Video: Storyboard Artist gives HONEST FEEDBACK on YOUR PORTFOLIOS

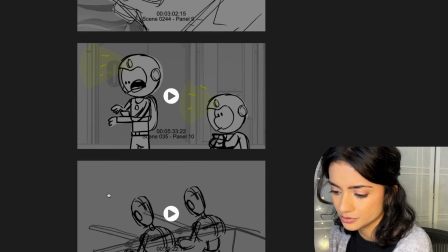There's a lot of sequences in here though. You've got 1, 2, 3, 4, 5, 6, 7, 8.
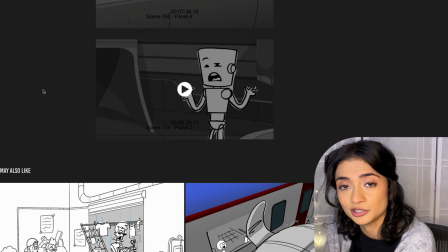That's way too many. You don't need that many sequences, especially if they're all from the same show, because generally they're all gonna have the same tone.
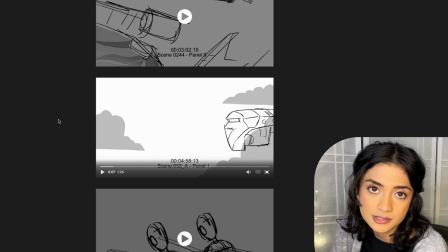So pare it down to maybe 1 or 2 sequences from the same show, and then have like a little bit more variety.
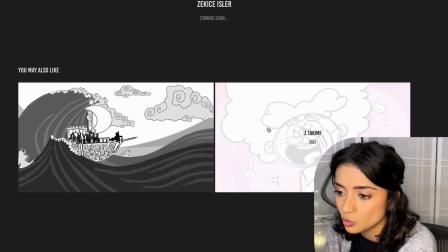So if you have other types of sequences, you wanna have it all on one page.
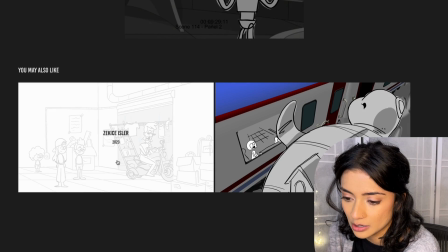Because let's say I start on this page and I wanna check out this sequence, well, it's not available, right?
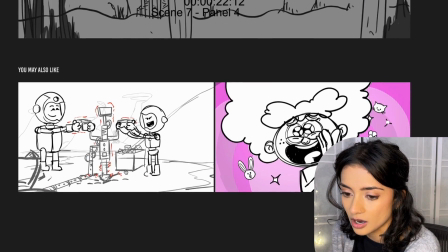And so if I click on this one, it does show up, but now I'm gonna have a hard time like getting back to like the previous page.
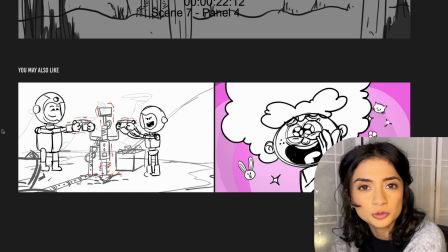So you want to have it all in one page, or kind of have like a menu page where they can like click through on each and every single one. It's a
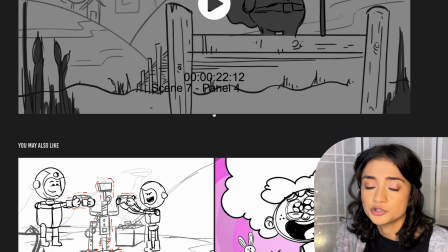good idea to include professional work in your portfolio because you want to be able to show other people that you already have
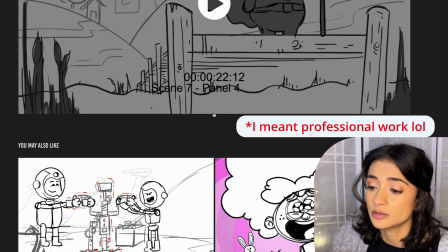that industry experience. I personally don't like to critique personal work because, it's someone else's project, it's already been made.
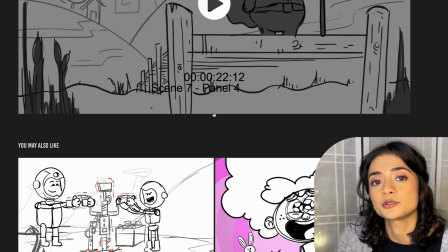It doesn't necessarily reflect your voice because you're incorporating notes from the director, the producer, the network, the client, whoever it is.
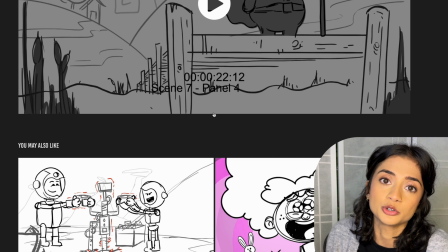And it's not really true to who you are as a storyboard artist.
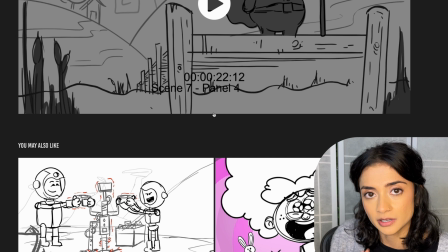So yes, it is a good idea to include professional work in your portfolio, but I personally don't like to critique it because I don't see the point of it.
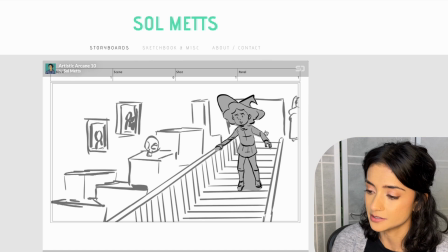So for these next two portfolios, the layout is essentially where it needs to be. So because of that, I'm going to be critiquing the storyboards themselves.
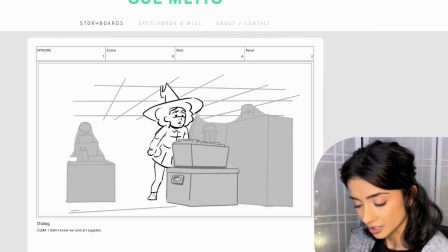This isn't really that important in the grand scheme of things, and I'm being a little bit nitpicky, but always draw to the edge of the frame.
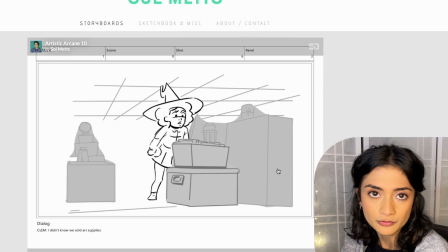It's something that you'll get called out for on the job, definitely, and especially if you're working with a director who's going to go through your files later, they might want to take some of your shots and widen them out.
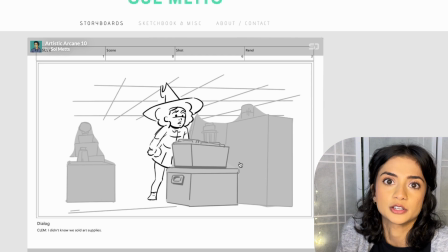And if you haven't drawn to the edge of the frame, well, they're gonna have to go through and fill in the blanks themselves, and it just slows them down a little bit.
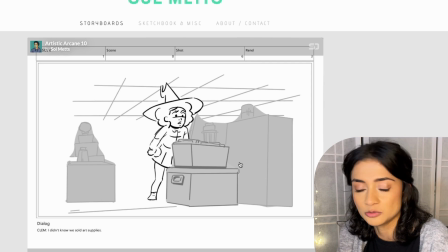So make sure that you're drawing all the way to the edge of the frame, or maybe even a little bit outside of the frame in Storyboard Pro.
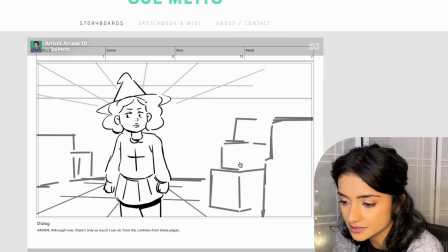Yeah, overall these are very clear. It's easy to follow the storyline.
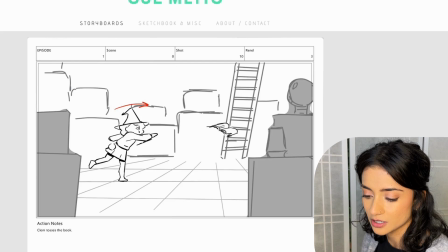You'll notice that I'm going through these really fast, and that's because a director or a producer is probably going to be doing the exact same thing.
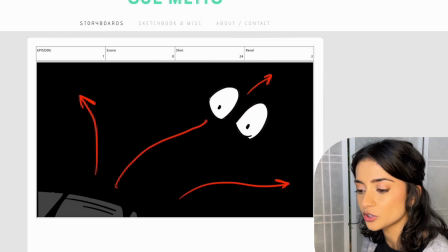When you've been doing this for a while, you know exactly what you're looking for, and you can tell in the first 10 panels or so if the person's a good fit for the job or not.
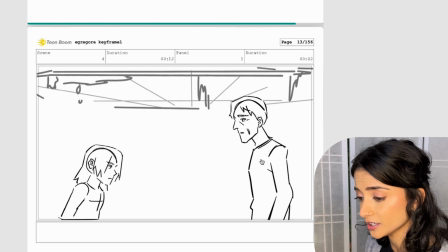Another thing that you get called out for on the job, especially if you're working at a TV studio, always have a background.
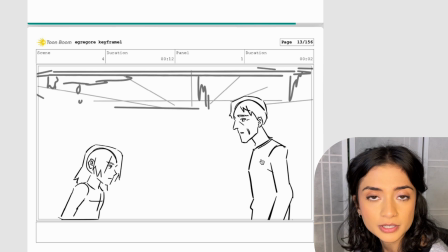It's not as important in feature because your boards are going to be handed off to the layout
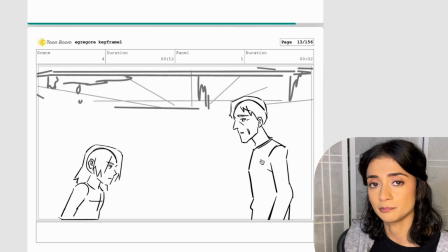department and they have the time and the budget to go through and figure out the environment.
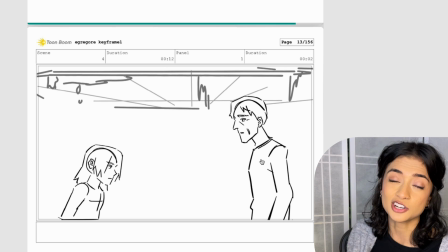That's not the case in TV.
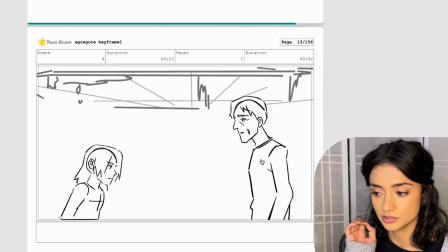Your layout department in TV or animation department is just going to have time to copy your boards as they are, so you kind of have to map out the background for them.
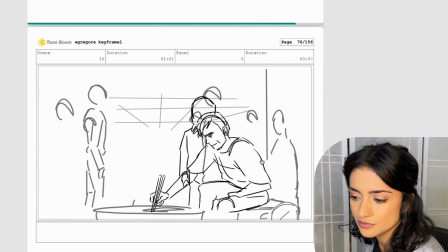This part's a little bit jumpy / confusing.
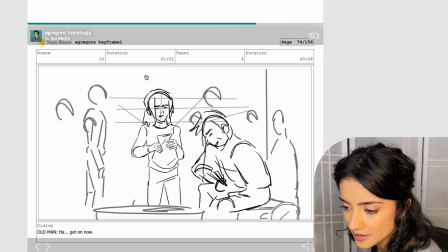Our main character, this guy, is the exact same size on screen
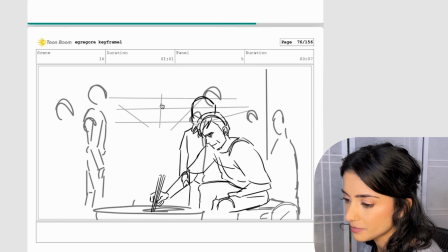in the next shot, but the background's different, so it's technically a jump cut.
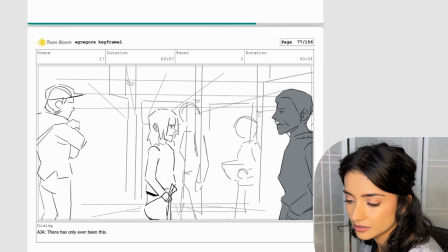He's also never seen exiting or entering the frame, so that's very jarring.
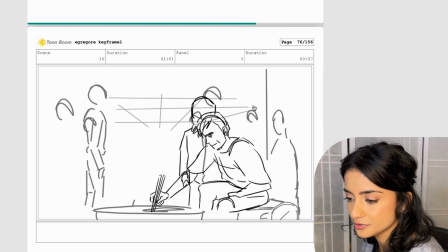You want to make sure that you show your characters exiting or entering the frame entirely. Or you could also make this shot a bit closer and make this a bit wider so it doesn't feel like as much of a jump cut.
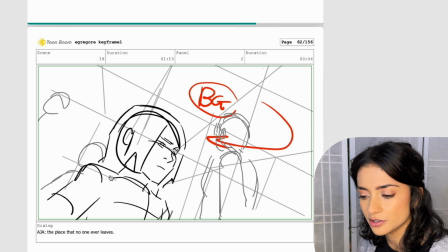When you have camera moves, make sure that you're providing all of the detail necessary, because I'm having a hard time telling whether or not this is a cut or a camera move.
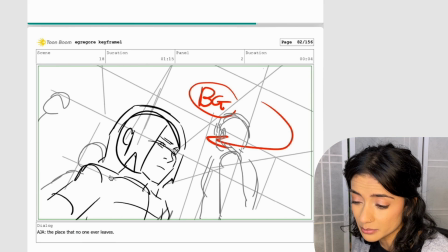I'm guessing it's a camera move, but it's not very clear.
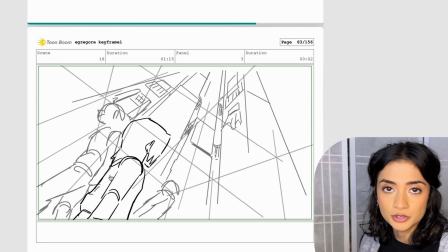This is a good time to talk about the difference between a motivated versus an unmotivated camera move.
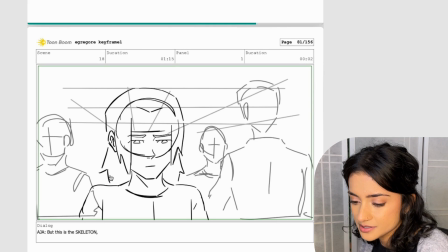In this shot, the camera seems to have a mind of its own,
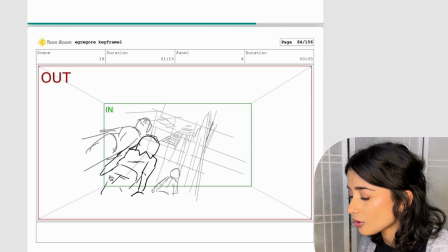and I'm not quite sure why it's going around the character and then going all the way up.
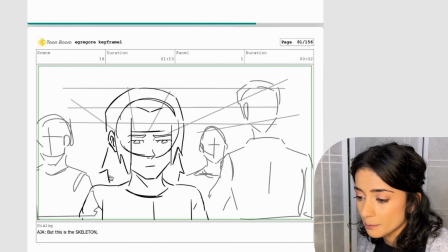I'm assuming just to provide more information about the environment that this character is in, but you don't need a camera move for that.
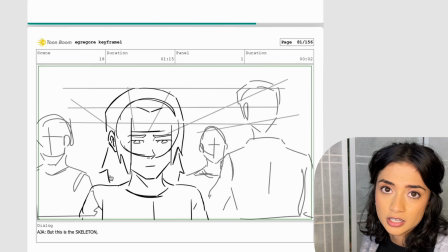You can just make that a cut. You can just cut to a wide.